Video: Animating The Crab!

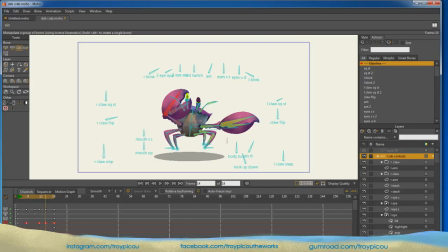777s
So we're moving all of this, but all we really got to do, come to that bone right there and delete that movement. And now there we go. We got him right through there, just like that. So now, as he's running, he's charging.
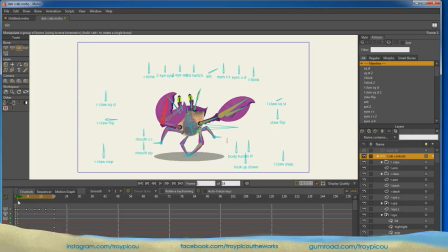795s
So let's say we want him to lean forward. So let's click on this body bone right here. All right. And let's clear its rotation. And on frame 1, we want him leaning forward, and we want this claw up.
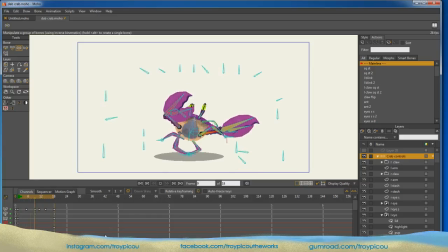813s
And there we go. Now he's charging. So also on this crab, let's say we want his eyes looking where he's going. We can do that as well. He switched them in. Let's see.
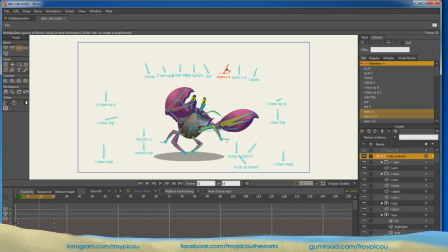836s
This eye rotation right here.
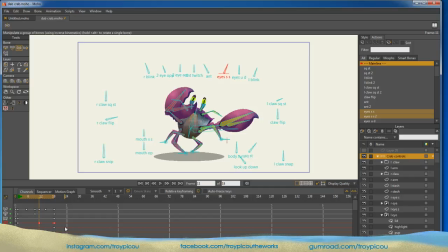Let's go all the way to the end, clicking to the side. See what we did right there? We deleted that keyframe, and now he's just looking forward as he charges.
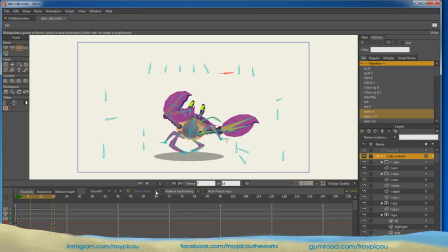So we can actually just drag the whole thing across the screen, time it up with a background, a moving background, and it'll make it look like he's running across the screen. So there we go.
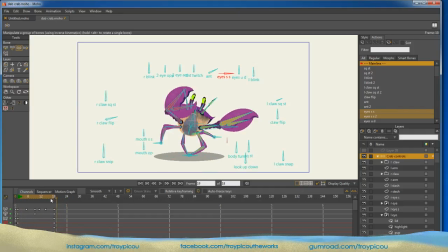881s
That's a variation to a run cycle right there. A couple of different things you can do. So let's delete that. Let's go back to the beginning. Delete that.
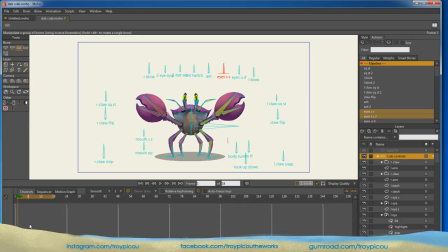897s
Let's control F to freeze the pose. Excuse me. All right, and let's get some more fighting action going or something like that.
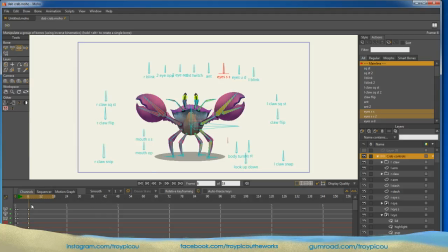914s
So control F again. We'll keep him sitting there, kind of in this neutral pose. Maybe we tilt him a little bit. Maybe his eyes look to the side. Maybe on this one he comes back.
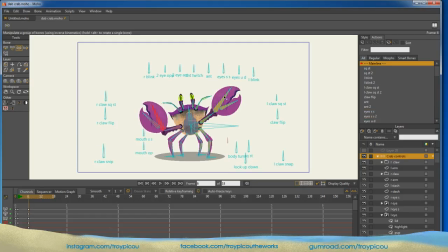looks at us like I'm gonna get him.
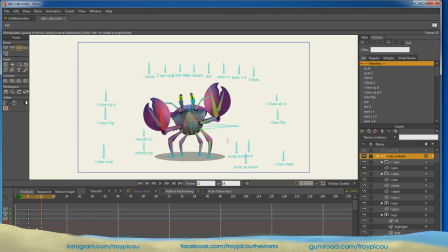943s
I went forward about 6 frames, Control F to freeze that pose. If you find yourself getting some floating action in your animation where your character floats from one position to the other,
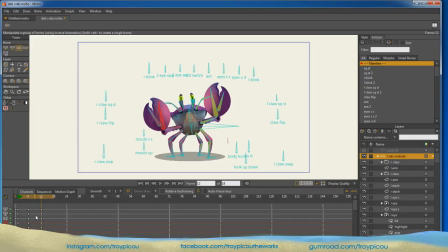960s
it's because you have nothing in there to stop that floating. So the thing you need to do is freeze the pose from the last frame. So you want to go ahead, like, I don't know, 3 to 6 frames, depending on how long you want that pause. And then you start the animation a few frames after that.
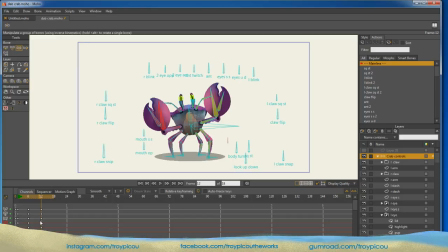980s
So he'll hold that pose and then he'll start to move to the next pose. All right. So Control F will do that for you. It'll freeze that pose. So at the beginning, we didn't do that. So now he moves and he holds.
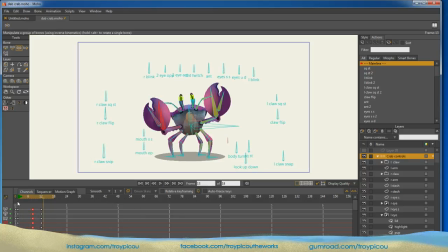998s
I selected all those frames and I just moved them forward to give me a little slower motion into that second pose. In fact, we'll add some frames here. Alt clicking on 48, grabbing both these sets of frames, and we'll pull that out to about 18. So now
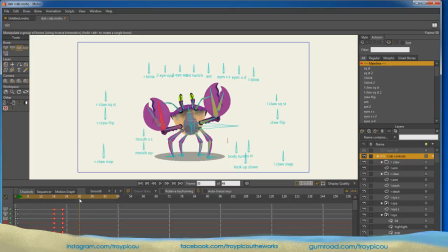1018s
a little more methodical, thinking about what he's going to do here. He'll hold that.
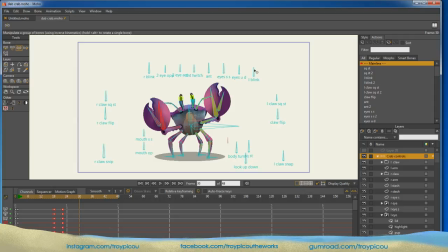1026s
And then maybe he blinks. I'm going to go opposite. Let's see. We want to go blink right there.
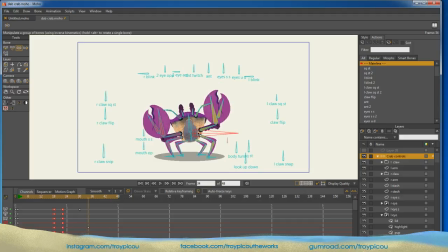1044s
And then maybe when he blinks, he squashes down. Right? Or he bends, and then we'll squash him down as well to really sell it.
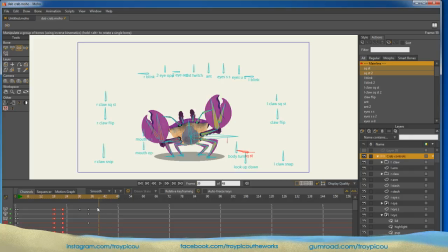1057s
Okay? So we got him, he blinks, and then we'll Control F to freeze the pose. Give it a little bit of anticipation, and then like 2 frames later, we'll snap out of it. We'll pull him up. We'll actually jump up.
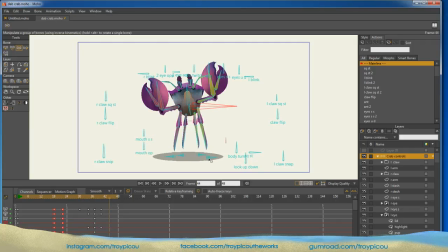1079s
Come about 4 frames more into it. We'll lift his legs to give him some airborne motion. We'll open his eyes. We'll let his eyes bug out like that. Okay?
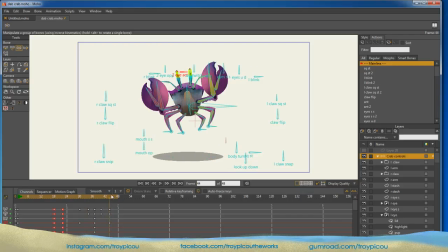1099s
So at this high point, we still want him moving up, all right? So we'll move his body up just slightly so it's like his legs are catching up to him as he goes up. Okay, we'll move that up a little bit.
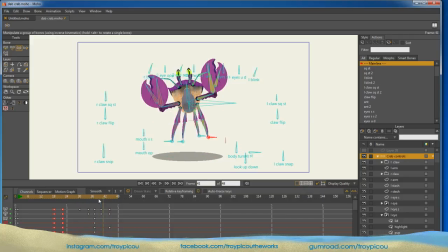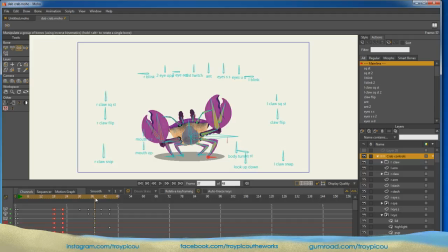1122s
Okay, so he's right here, and as he jumps, we want his claws, like right here on this frame, to come down. Like he's using his claws to help him
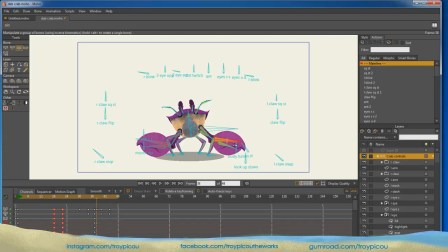1138s
close those claws, part of the rig. We got the claws on there, close it. Like he's beating the ground with his claws, and he jumps up. Claws will come down to give us momentum as he's going up.
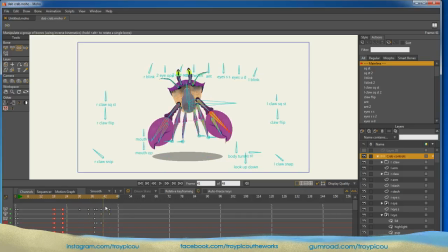So right here, we want his claws to kind of start meeting him in the air.
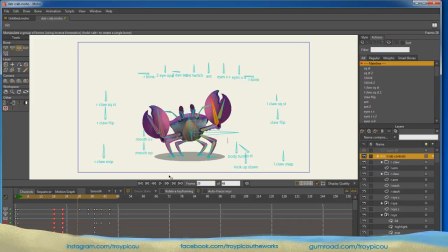1175s
So let's play what we got. Okay, so his claws hit right there.
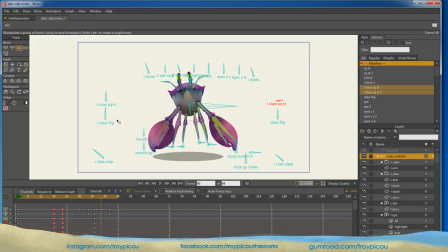1186s
What we're going to do, we're actually going to stretch out his claws, give us a little more momentum,
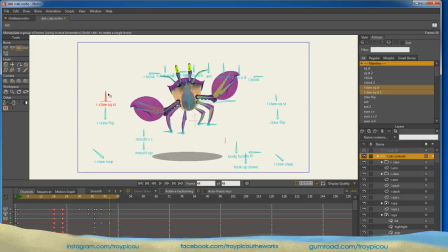1194s
close those back up. Now remember, we don't have the auto key, so we got to key everything
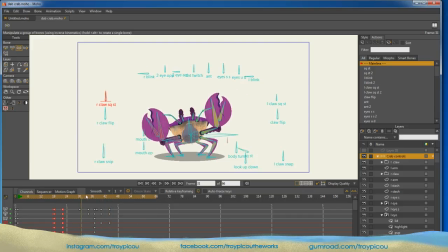1200s
doing it this way, but it does give us more control, and we're learning how to actually make these expressions happen on our own.
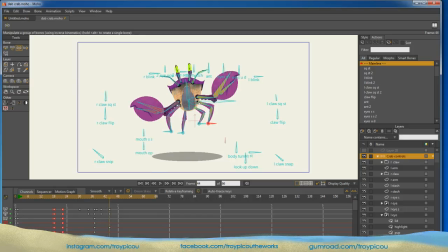1216s
Gonna lift him a little more.
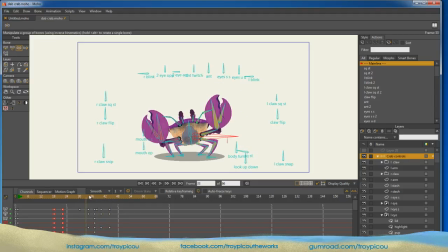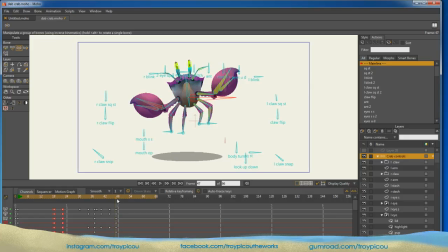1226s
Go about 3 frames. I'm gonna hold that pose. I'm gonna freeze it, and then we're gonna start the descent to come down. And I say about, I don't know, I'm gonna come out to maybe 54 here. We'll start bringing him back down to the ground.
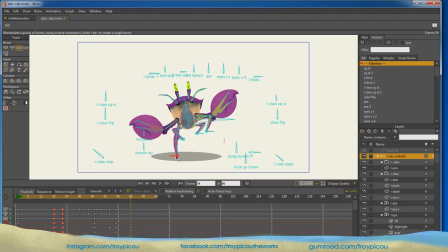Have him land. These guys will be up.
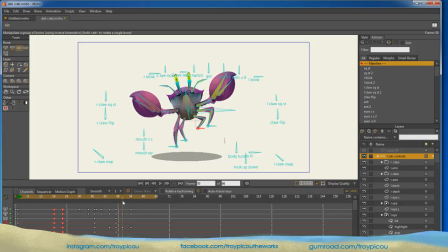1260s
We'll offset these as he's coming down, so it doesn't look like he's kind of asymmetrical.